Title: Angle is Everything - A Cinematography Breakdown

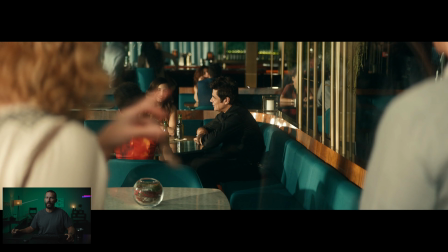497s
The light before was here looking this way. Now you move it this way and point it straight at him. So here, okay, we've got a little bit of flatness, right? It's not that great, but we know he's gonna turn his head and look this way. So we've got good framing here with our little area, this little line running down.
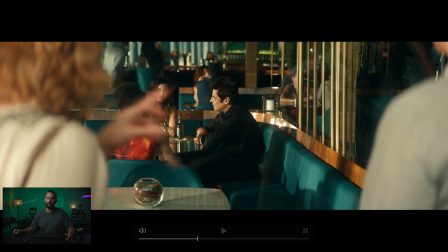512s
You can see the reflections in the background of what this light is actually pumping out. And we've got some interest back there, just slashing light across, slashing light down here. Again, lighting from the window now that we can't see because our imagination tells us that this cafe goes this way, this is window, and this is all window that we're looking through now.
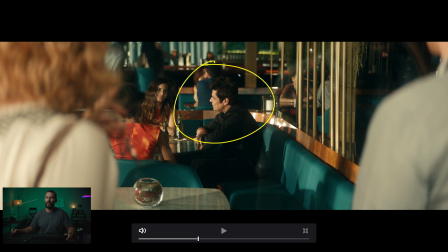530s
Come here, and this is done like, okay, well, where's the camera? Well, there's probably a big 4x floppy behind the camera. They've probably blacked out the entire thing so as not to lose contrast, or you can just do it with a Pola as well, depending on the angle.
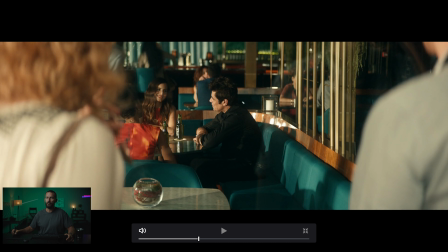543s
And as he looks, so go from light coming this way, he looks,
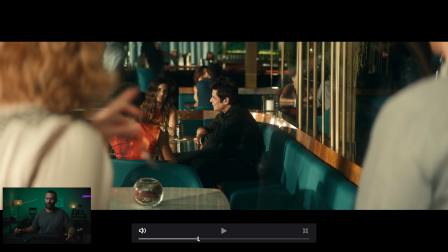549s
light coming significantly more this way, but I mean, that is sharp and clean, and that is a good looking image, right?
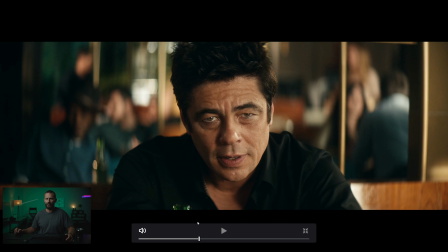556s
Like, you'd be happy if you were behind the camera and you're like, yeah, I'm getting good at this. He looks over.
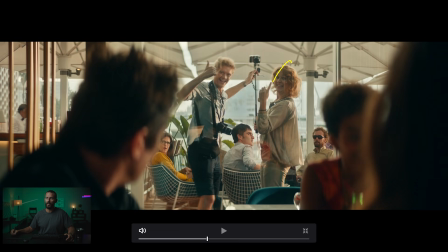562s
Yes, we get the thumbs up from the, who are these people, Swedish? Maybe? What do you think, Swedish? That sounds good.
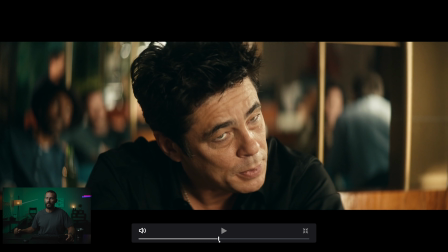569s
And he looks over again, that's still that same lighting setup, gives him the shakas,
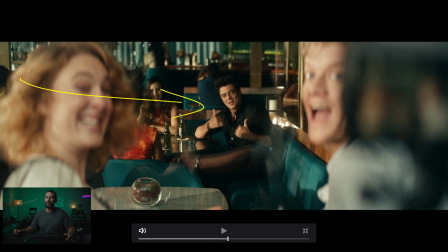576s
and now this is the benefit of having the light in there, but a little bit up. You get this shadow, right? This shadow down the face. That is exactly what we are going for. And look at how, whereas before it was super, super hot, we've tamed this light way back, way, way, way back.
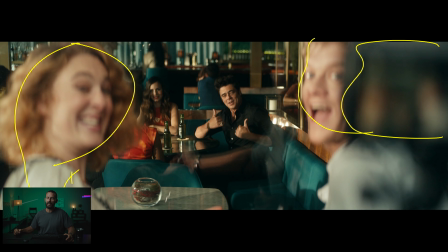593s
And then we're adding these little elements in here. Again, keeping people inside of the frame to draw them in perfectly framed, and that bump of the light just that little bit further away.
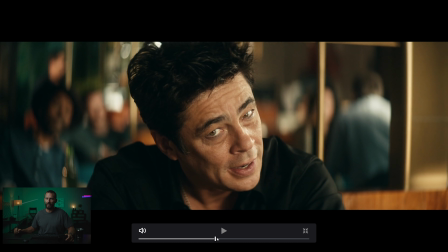604s
No one ever remembers where it is from shot to shot. I mean, you're looking at this back to back and you can barely even tell, right?
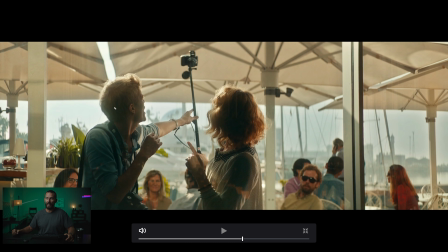611s
And then we get the thumbs up. And again, now you can feel how hot this sky is getting, right? It's actually starting to be properly backlit now. We're looking up into the sky more. And this is the true level that you would get, right? You're getting sun plus ambient equals really, really dark.
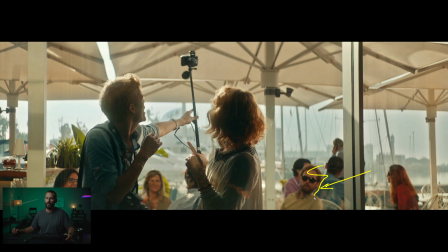628s
So you have to work very hard. Like this light that was on that guy before, it's completely gone. I don't know what we're doing here, but it's not balancing.
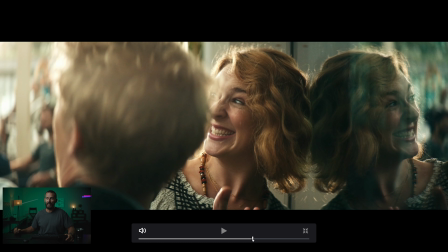635s
From there, yes, same thing, right? Light over there, lighting from where you can't see, from underneath the awning, you get this beautiful shape. And then look at how dark it is inside compared to outside, right? And again, overlapping the frame.
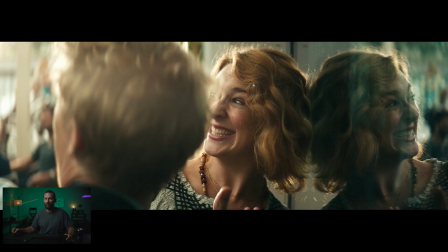651s
So you make it more interesting, don't show them everything, don't make it flat, make it as three-dimensional as you can. You get the reflections back there, you get the blobs over here, you get the people in the foreground. Just very, I mean, it's a simple ad, right?
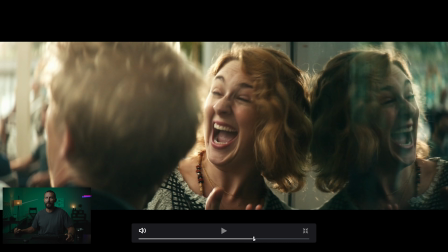663s
It's just Benicio del Toro sitting somewhere and these people losing their minds thinking this is Antonio Banderas.
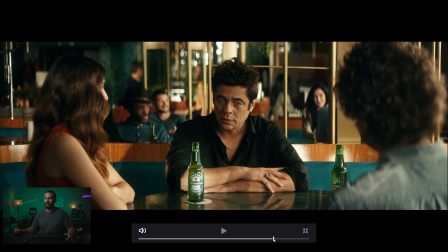668s
It's really, really simple, but really well done. Just a beautiful looking color.
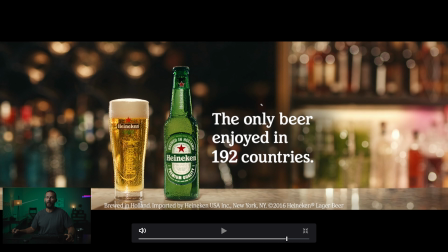673s
And then of course, they probably brought in the beer man for this.
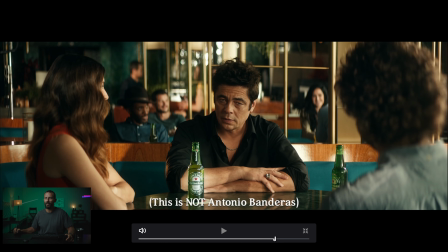676s
The cinematographer, normally, the cinematographer that does all this stuff doesn't do this stuff, right?
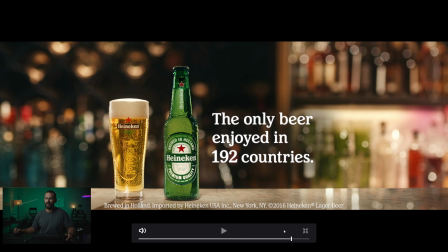683s
Normally they hand this over to the beer man because it's probably not even real, that bottle.
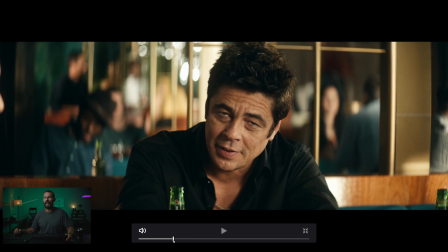689s
Anyway, that's a good looking look at an ad that is, again, simple.
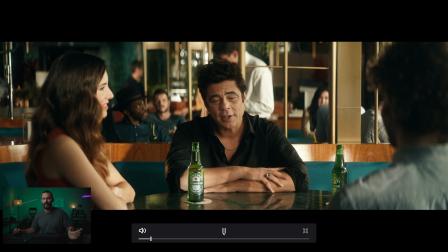694s
You'll probably be spending the majority of your career doing stuff like this, where the boards here looks very, very easy.
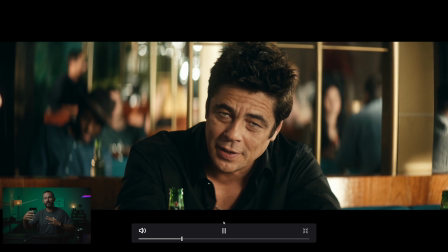699s
But if you chose a location that didn't allow you to light from the windows that you can't see, things become very complicated very quickly.
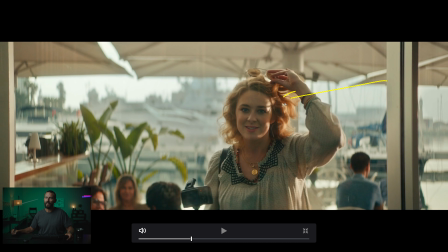706s
And if you have a shot where maybe you get a little hot in one, you know, you get a little bit hot on this backlight, it's after lunch, you're a little bit sleepy, you had a couple croissants,
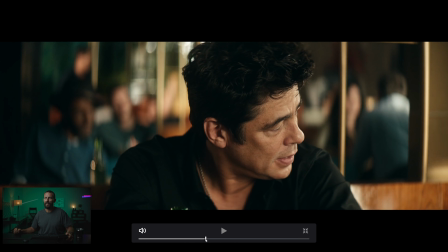715s
you don't know what time it is, it takes you a while to get into the rhythm afterwards.
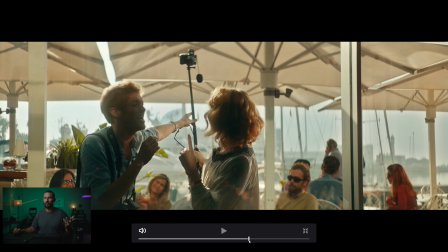719s
Just, you know, when you go to the next shot in the sequence, which is probably this stuff, just make it look pretty again.
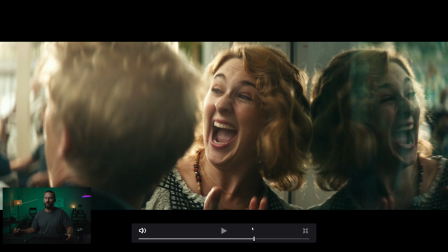725s
And everybody forgets about, you know, being 3 stops over in one shot. So, okay, that is going to do it for this one. Many thanks for checking it out. If you want to see this stuff, but feature Film World, check out the Patreon group. You can find the link in the description below. Many thanks, goodbye.